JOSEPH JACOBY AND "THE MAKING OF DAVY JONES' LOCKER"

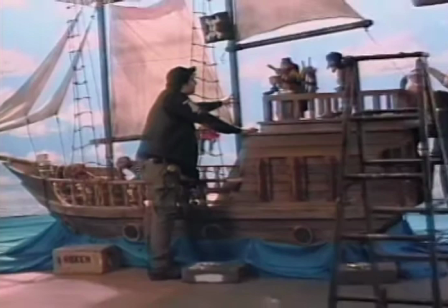People often ask if a marionette is a puppet and the answer of course is yes.
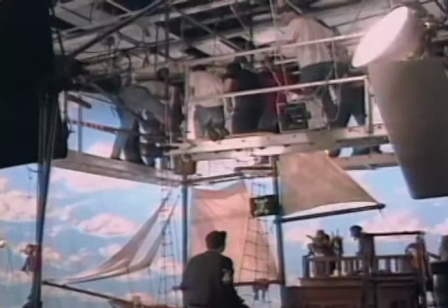They're just puppets with strings. The puppeteers work from above as you can see on platforms we call bridges.
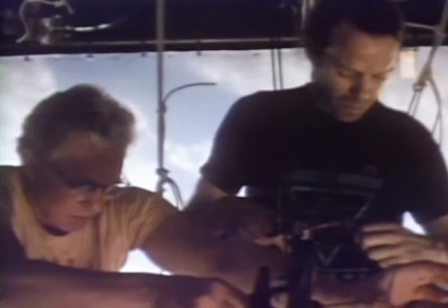While making Davy Jones Locker we had as many as eight puppeteers operating at any one time.
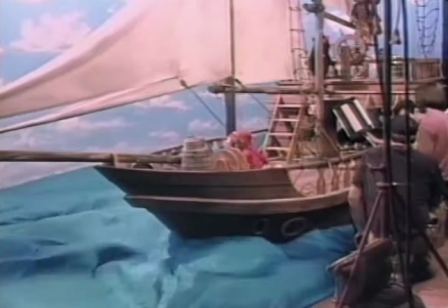Well now you can see how we did the water.
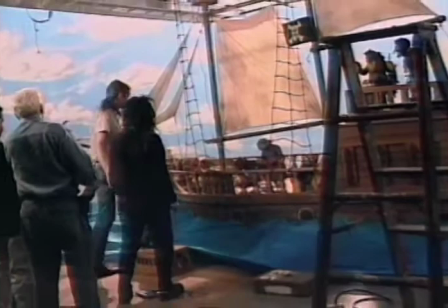A very thin material known as China silk and a couple of fans blowing from underneath some of the best effects are not
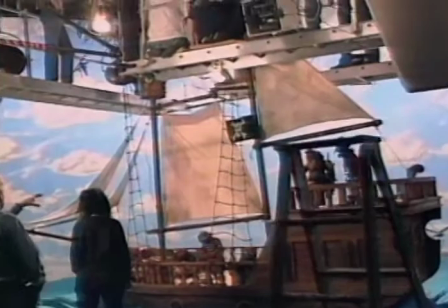always high-tech the picture is shot to what is called playback the soundtrack is recorded first and the puppeteers work to what they're hearing
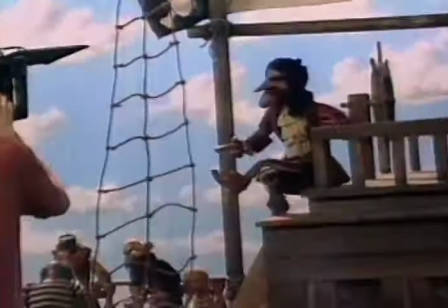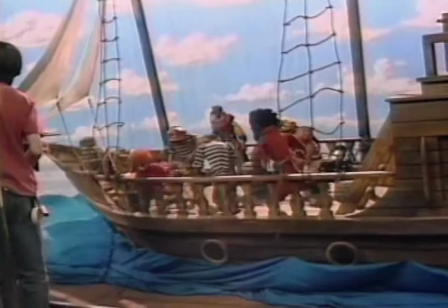we keep the camera moving as much as possible marionettes are wonderful you know but they really can't do a whole lot for themselves one
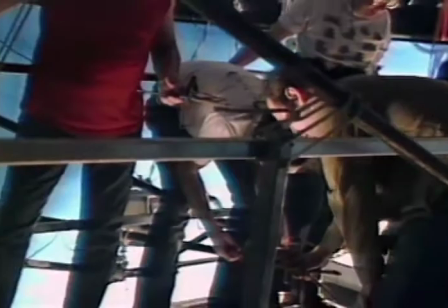of the things you have to help them with is a sense of flow and movement the camera goes a long way in making that possible and becomes as much
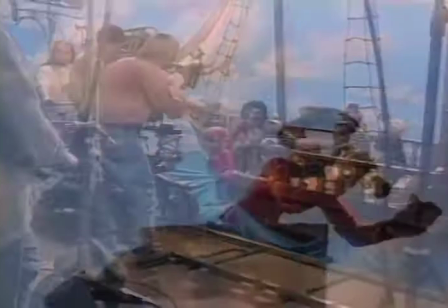a character in a way as the characters themselves that fellow on the left there is our assistant cameraman and he makes sure everything is in focus now this is called a
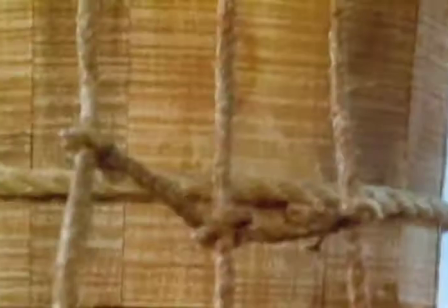subjective shot where the camera booms up and takes joey's point of view
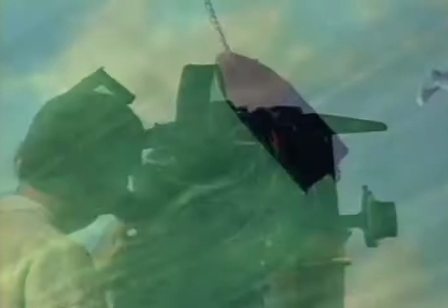the camera here in a sense is joey the underwater
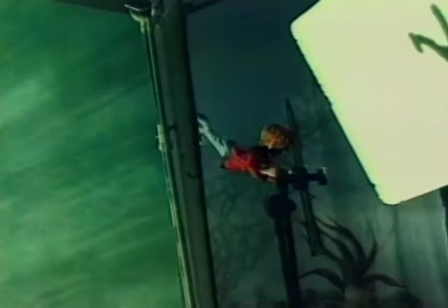The water effect is created by a translucent screen lit from behind, and the ship's hull is actually a small model glued to the screen.
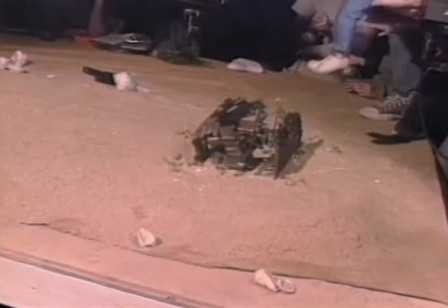Even that point of view shot where Joey goes down to Davy's place? Well, that's a model, no bigger than a bread box.
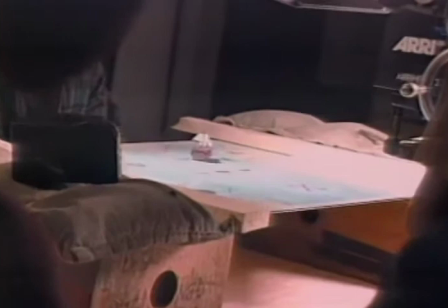And that's Peter Baird manipulating our miniature pirate ship with a magnet. The model here is only three and a half inches long.
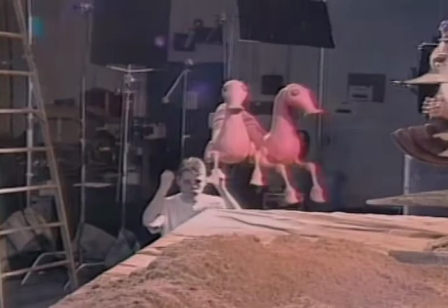Did you unplug the coffee maker? I don't know. You don't know if you did or not? I'm not sure, did you? Why don't you know? You never know.
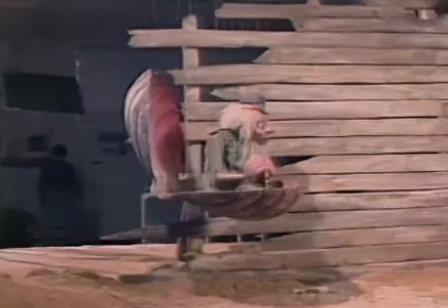You'll notice that Davey's seahorses are marionettes that are being manipulated from below as well as above.
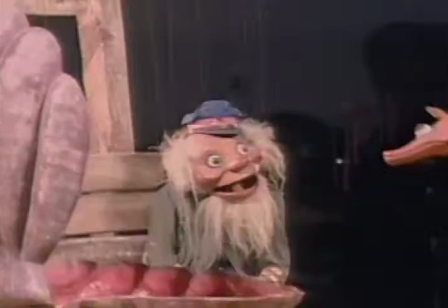In this scene, we had a total of five puppeteers operating.
Now give my horseys a drink.
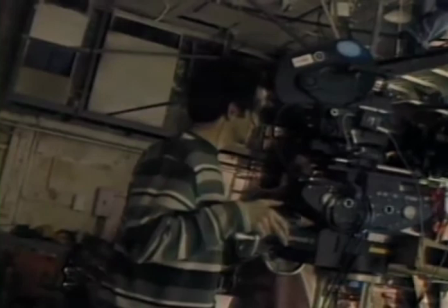And watch out. The last time you dented the... So get them up to the corner of the frame and then take them out.
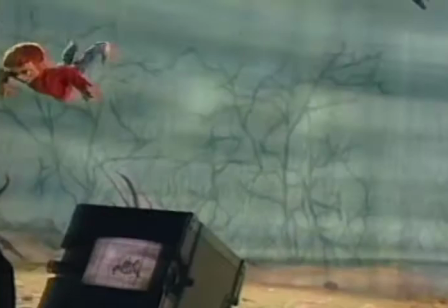That TV monitor I'm looking at as we're shooting the scene shows me exactly what the camera is filming.
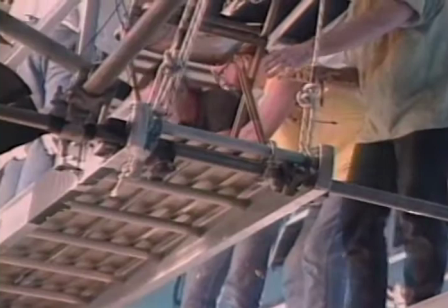That's known as a video tap. And that's what's known as a very frustrated director.
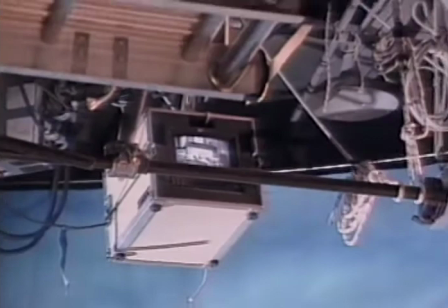You'll notice the puppeteers have to watch what's going on below, and at the same time, watch what the camera is filming.
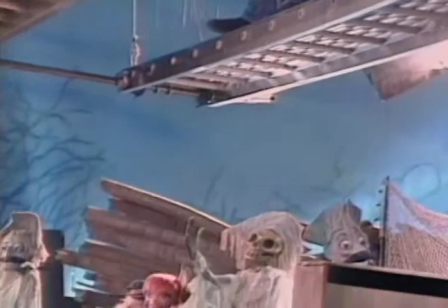Their eyes have to be in two places at one time. It's a tricky business.
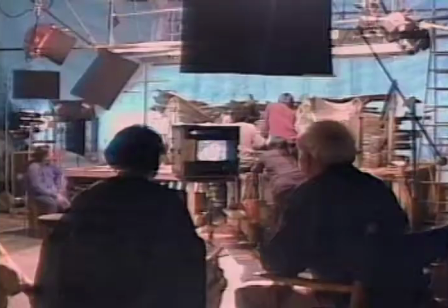And again, that camera moving back adds motion to a static scene. The woman sitting on my left is our script supervisor.
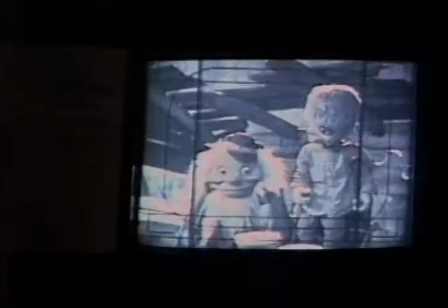Now, she keeps track of all the shots we've done and the ones that remain.
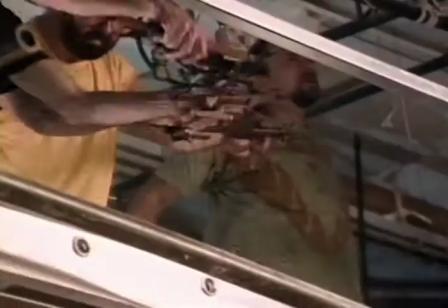She also has to remember where the characters were standing, who was doing what, what they were wearing, what they were holding, who was looking at who.
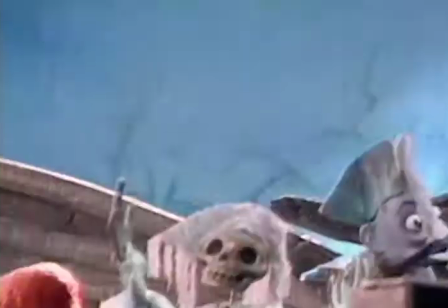It helps to have a great memory, especially since the scenes are filmed out of sequence.
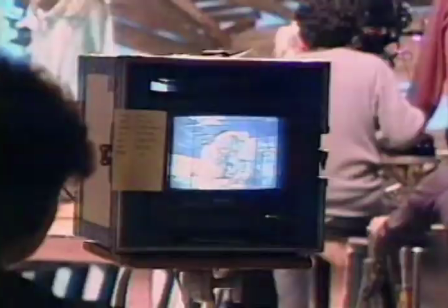The one thing about puppets, you know, they don't remember anything.
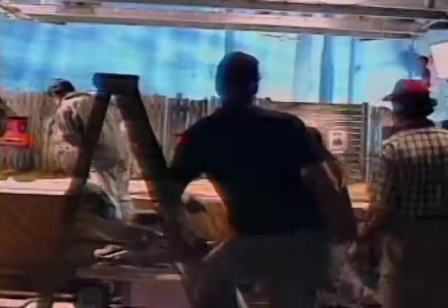If you're wondering why we have Davy walking on boxes, it's to raise him up. That's so we can see the wall hangings behind him.
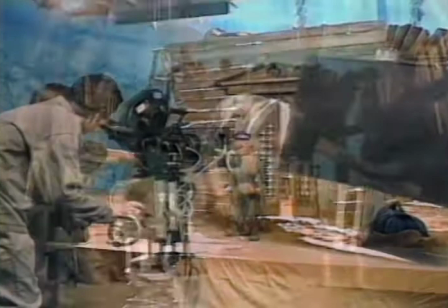And there's Mr. Jones getting himself lit. That black heart is known as a flag and flags are used to block light or direct light to specific areas.
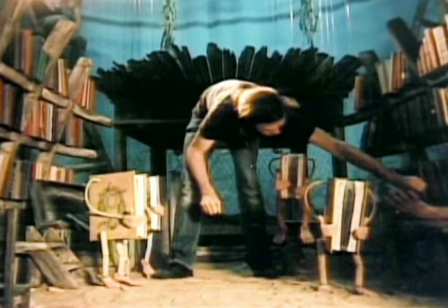No, this is not Gulliver's Travels, that's Peter adjusting a string on one of the dancing books.
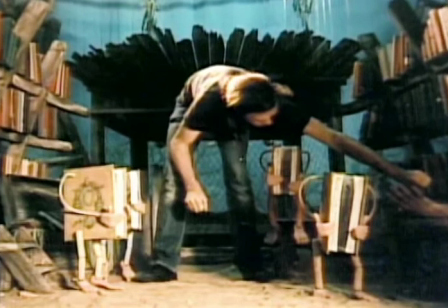In fact, the sets, the props are not only built to scale with the marionettes in mind, even the walls of the sets, as you can see here,
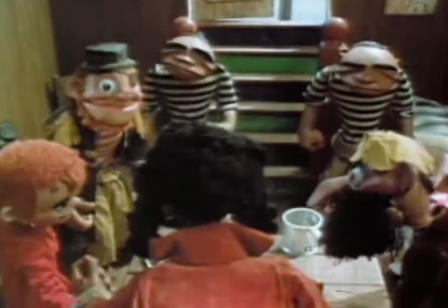are easily removable and that's how the camera can actually get into the pirate's cabin and boom up behind the character or even get closer to a
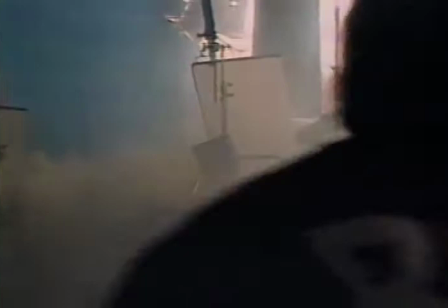character. You have to create an atmosphere in order to lighten it. So we used a smoke machine.
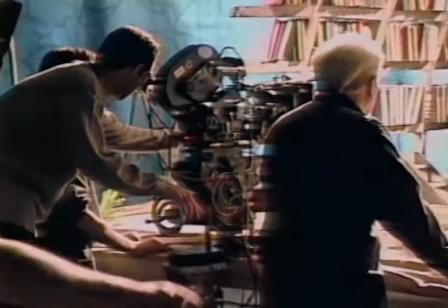And that helped give the library a warm, magical glow. We generally rehearse and block a scene before we shoot it.
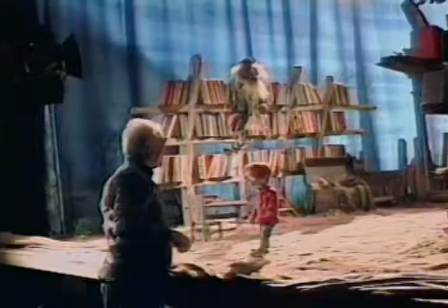Here's Davey and Joey and the puppeteers going through their paces. And there's a director who's telling his actors to go back and do it again.
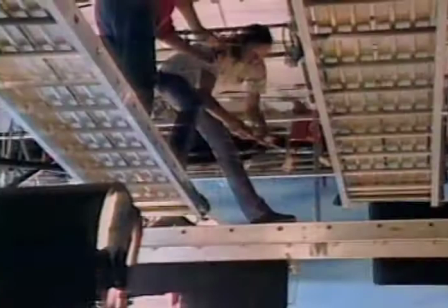Just a book.